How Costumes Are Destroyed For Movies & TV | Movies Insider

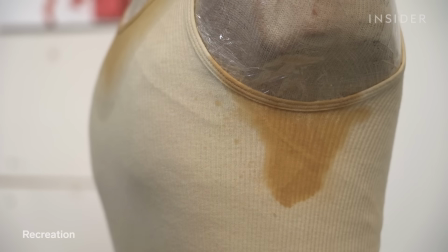6s
One of the most famous costumes in cinema is this plain white tank top,
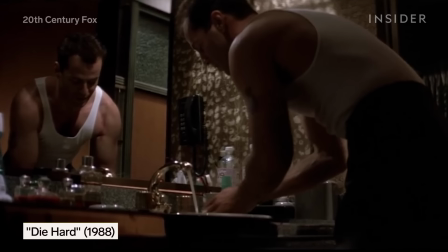14s
worn by Bruce Willis in Die Hard. But a lot of the damage you see on it didn't just happen naturally.
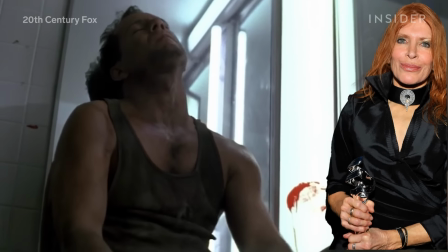20s
It was deliberately faked by the film's costume designer, Marilyn Vance.
I know what a TV dinner feels like.
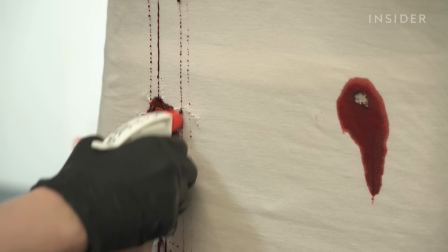26s
Today, there's a job specifically for aging and destroying costumes as described in the plot.
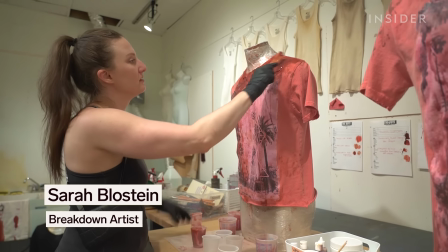32s
Breakdown artists like Sarah Blostein need an intimate understanding of the scene and countless creative ways to recreate all the damage a costume endures.
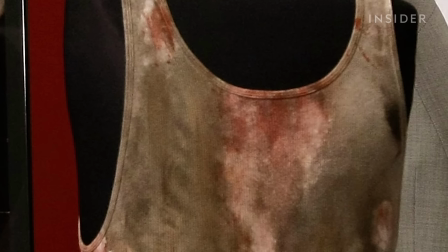41s
When done right, they might just create an iconic piece of cinema history that ends up in the Smithsonian. A lot of what we do, the breakdown is from use. Every piece of clothing on a movie set requires some sort of manipulation.
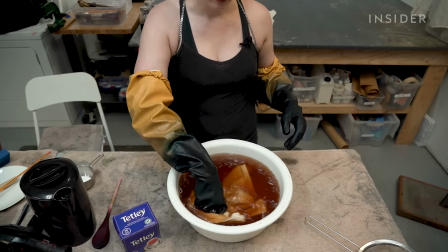58s
Even a simple white shirt gets bathed in dyes or tea.
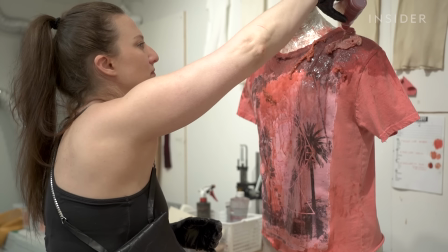62s
But breakdown artists go far beyond that, like Sarah's work on The Boys.
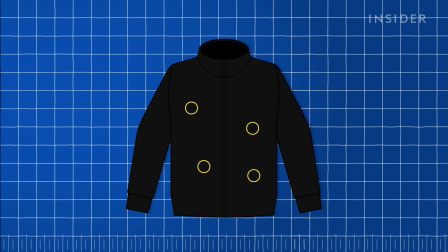68s
On set, the gunshot impacts were created by putting squibs under the actor's jacket, which left holes in the costume.
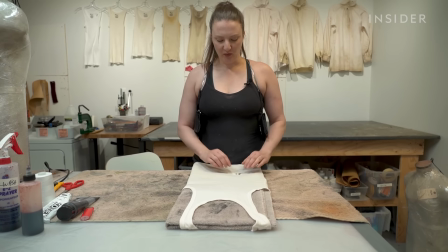75s
But these tears looked nothing like real bullet holes. The problem with this is that it causes the fabric to blow outwards.
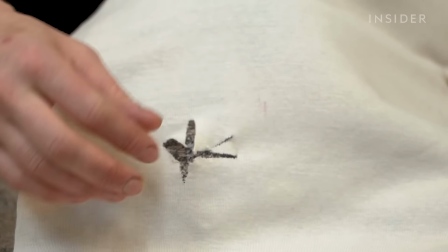83s
It would never do something like this. One way to tackle this is to sew the holes up.
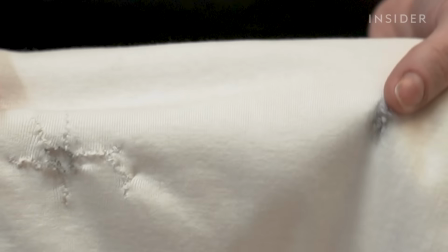87s
A bullet hole actually looks like a cigarette burn.
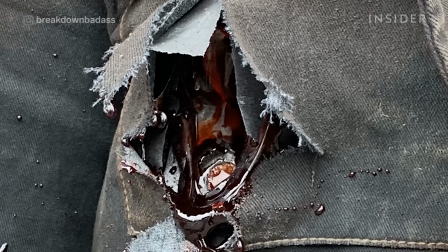90s
The size of squib that they used made gigantic, bazooka-size holes in her jacket.
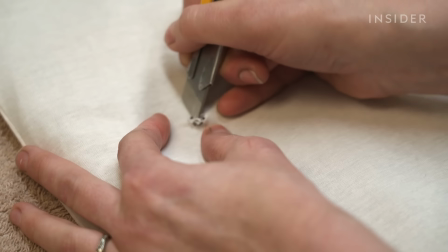97s
So offset, the breakdown team made the bullet holes from scratch, using a craft knife to guarantee the holes lined up precisely.
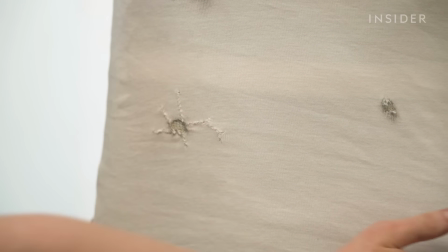104s
Breakdown artists can also emphasize details that aren't necessarily realistic, but stand out on camera.
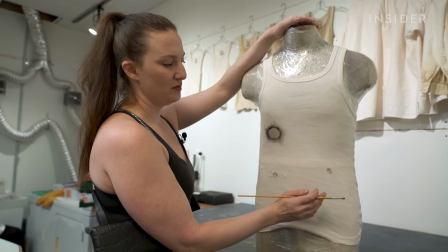111s
There is a certain amount of movie magic lying that you have to do when you do create a bullet hole and make it a bit more recognizable to the audience.
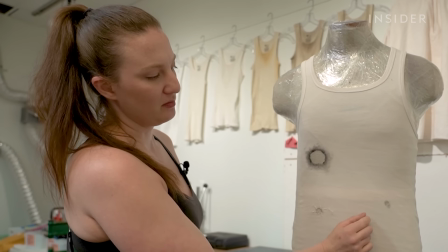119s
Like adding a little black paint around the edges to mimic gunpowder. Some people misinterpret this look of bullet wipe and think that it's actually gunpowder.
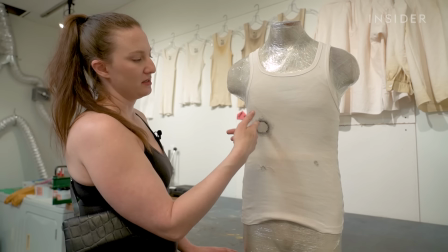128s
You wouldn't get gunpowder residue on a shot unless the muzzle was directly up against the person.
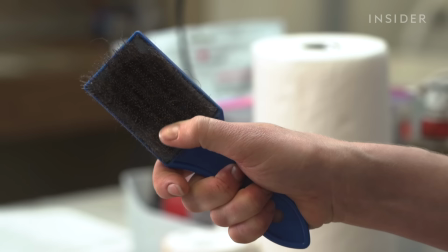135s
There are a number of tools you can use to create smaller rips and tears from fights.
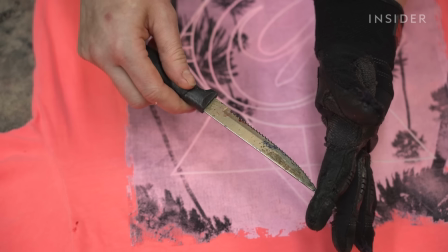140s
Sarah's favorite tool, a steak knife. But it's less easy to control, meaning less precision.
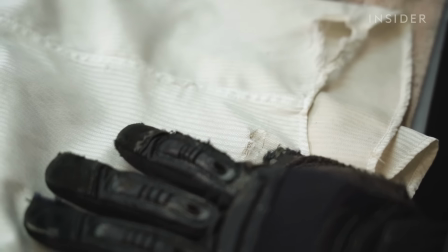146s
Since she'll have to make multiple identical versions of the same outfit as backup, craft knives and seam rippers are better for consistency.
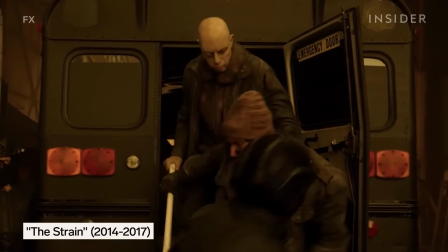154s
When it came to the strain, she had to adjust for this apocalyptic scenario.
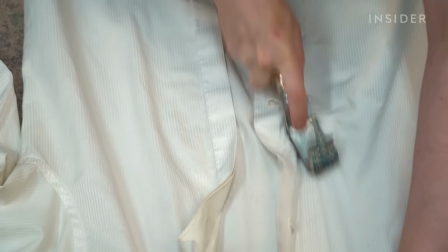158s
So she needed tools like a file, a rougher, and a wire brush for more destructive tears.
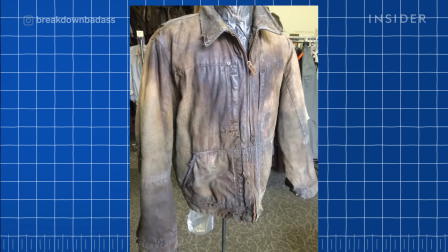168s
Some outfits, like this jacket from The Strain, are made of materials that are harder to rip.
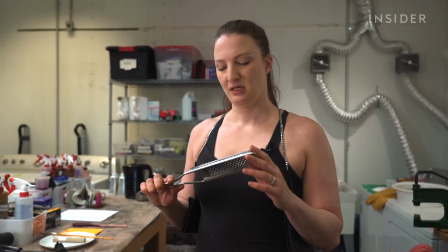173s
For this, she'll have to use a cheese grater. I really only use this on things that will not break down any other way.
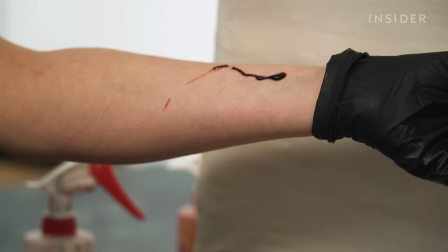181s
It's not only rips and tears. There are a bunch of different ways to represent wounds and blood, and Sarah has to decide what techniques work for the scene.
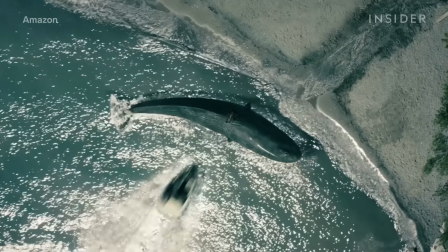189s
In The Boys, the characters crash into a whale.
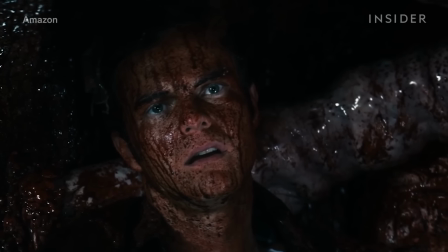192s
The special effects team was tasked with most of the blood and guts on set, but the breakdown team had to cycle through several bloody outfits.
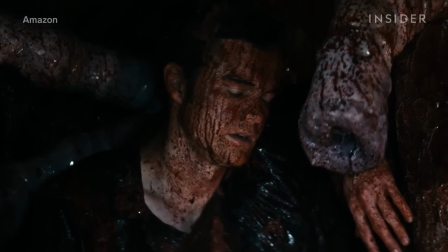200s
Their biggest challenge? Getting the color of blood right to maintain continuity.
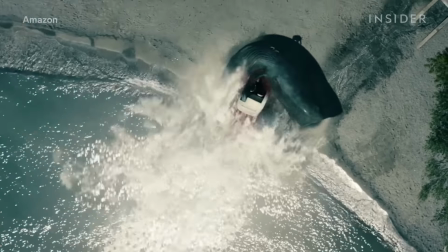205s
When the characters first hit the whale, the blood stains are a brighter shade of red.
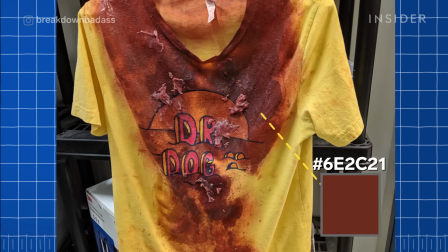210s
As it dries, it appears much darker.
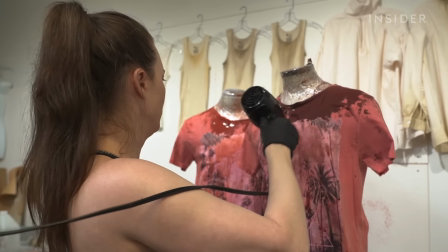212s
But the breakdown team couldn't let the fake blood dry on its own, as they ended up shooting the later scenes in the episode first.
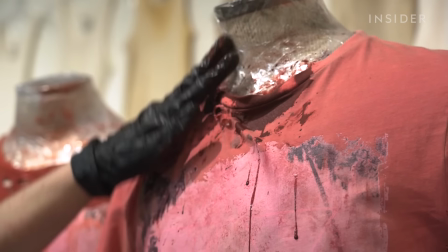219s
That meant separate shirts for fresh and aged blood, with the stains lined up precisely.
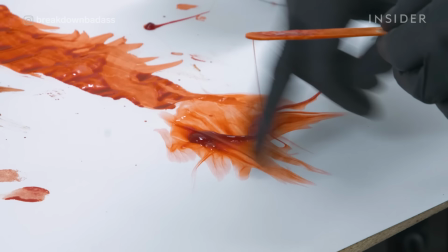225s
Sarah also had to factor in the different ways blood reacts to fabrics and other props.
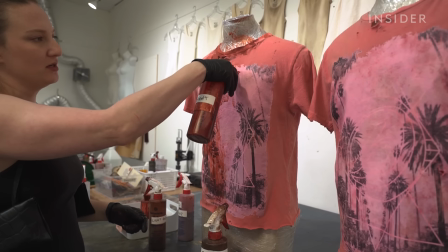230s
The only time blood would really make drips like that is on something that's plastic.
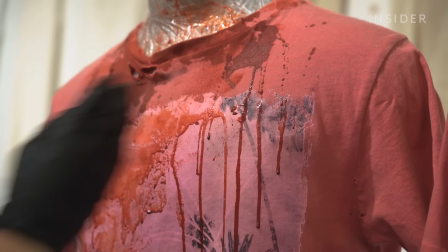236s
If it's on fabric, it tends to run in. Sometimes I find it's more realistic just to use your hands.
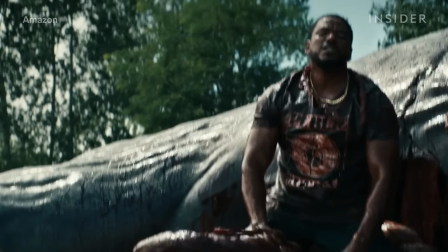244s
For something like whale guts, the material matters as much as the color.
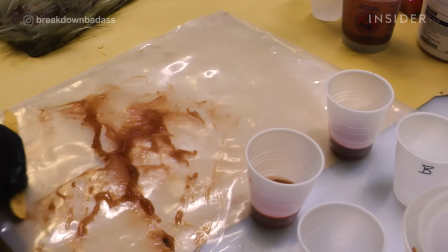248s
For the fresher guts, she needed something chunky that would stick to clothes and only look wet.